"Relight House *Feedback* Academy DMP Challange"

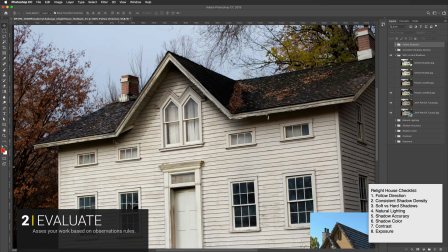but but then if this is going to be how diffuse your shadow shape is that same kind of diffusion should go up across here it should be consistent with
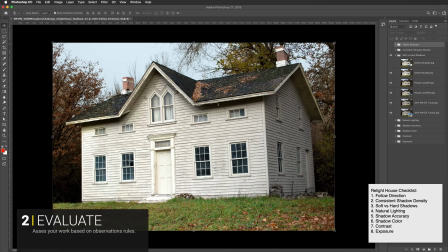those so so the next one here Ahmed I have
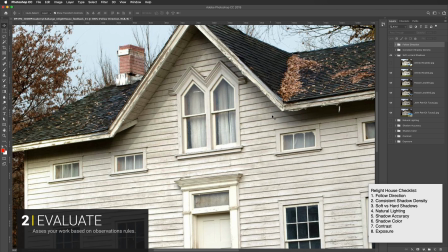if we take a look here this is a pretty you know on this side
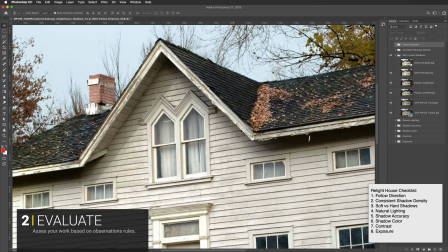you're not really expecting a shadow to go on this side here because the lights coming in and your and your shadow shape is going that way so so you have a really soft shadow right here which may
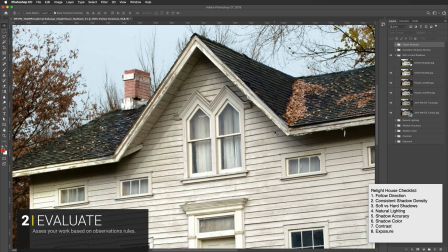be actually in the original image that you would have to take out if this is going to be your lighting scenario so so I think that that this value and this value are just about the same so this is
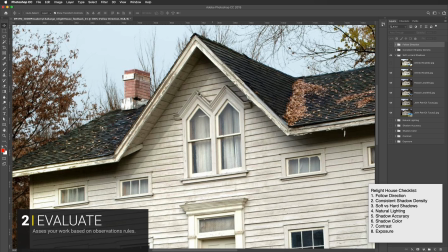pretty dark this is pretty dark except for this one has a hard shadow and this one has a soft
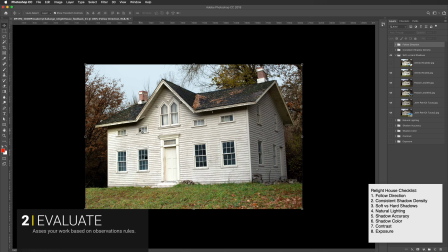shadow so there's some inconsistencies there but really this should be probably gotten rid of completely altogether also you can see up as far as shadow consistency how that you can see into
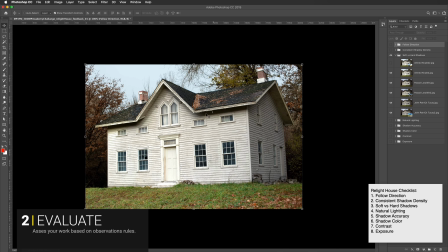the shadow really well but then right here you can't see into that really well so there's inconsistency I think this feels really good and I feel like this needs some help up here and actually if you were to fix this right here you'd I think have a pretty good image you
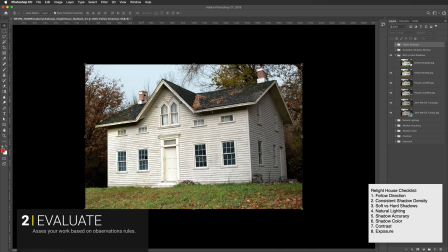would need some shadow on the roof as well on these chimneys and maybe on the grass down here okay so the next category I
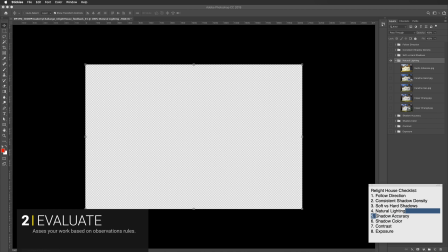have is natural lighting so I did give you
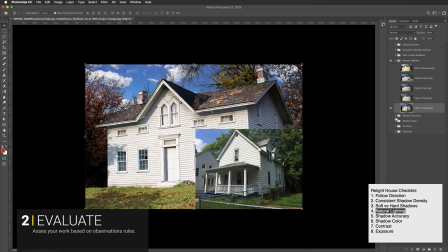the raw image and so you had more control over the natural part of you could relight you could tint it you had a lot of control over the color
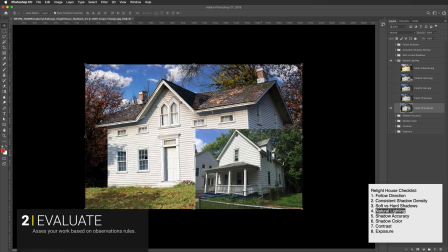of the image and so I have this image right here for copper Chang and so this feels a bit surreal and I think that
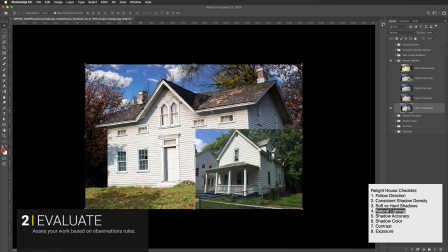that's coming from it being a bit too saturated in some colors so like you have this really blue sky see I think this is where it's coming from you you have a really blue sky here and then you have kind of a desaturated
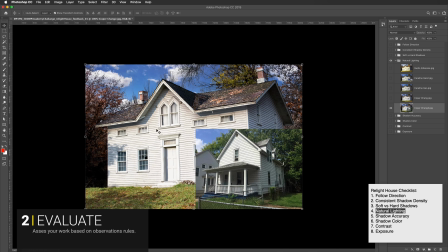color here and it seems inconsistent So you can't see what I'm doing, but I'm actually covering up with my hand to hide the sky up here on top because I'm just checking to see if,
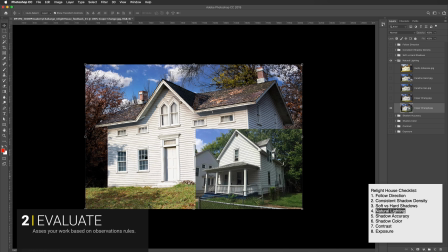yeah, as soon as I hide that sky, this image looks a lot more natural. So I think it's the inclusion of the sky and how it's really saturated, and you have kind of a desaturated scene. So you look here, you compare this sky to this sky, this sky is very desaturated.
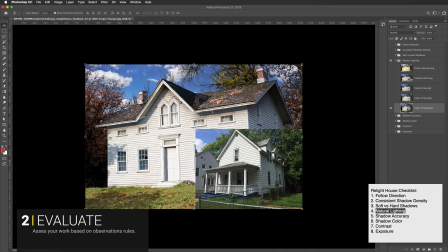So I think that's what's making your image look kind of bizarre, is because of the sky. In everything, you know, if you do plein air painting or anything like that, they say you key to the sky. It's all about the sky.
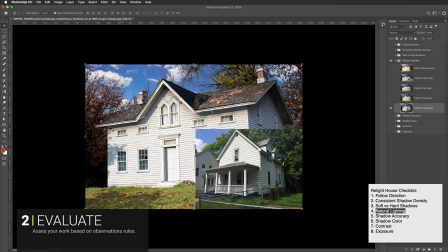The sky makes everything have a similar look to it, because they're all underneath the same lighting conditions. And so if you take out the sky and put something else in there that's completely different, it's going to make your image look kind of wacky.
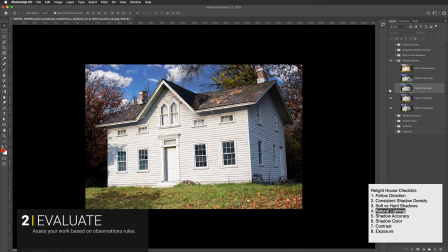So Carolyn here.
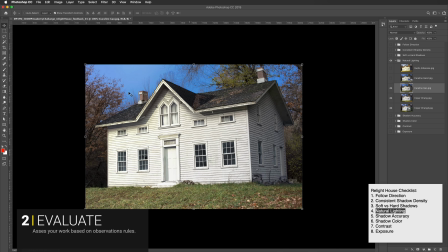So for this one, I think is a bit of the same issue where you have a really saturated blue sky with a desaturated foreground. I don't think you need to go that desaturated on the plate here or this image.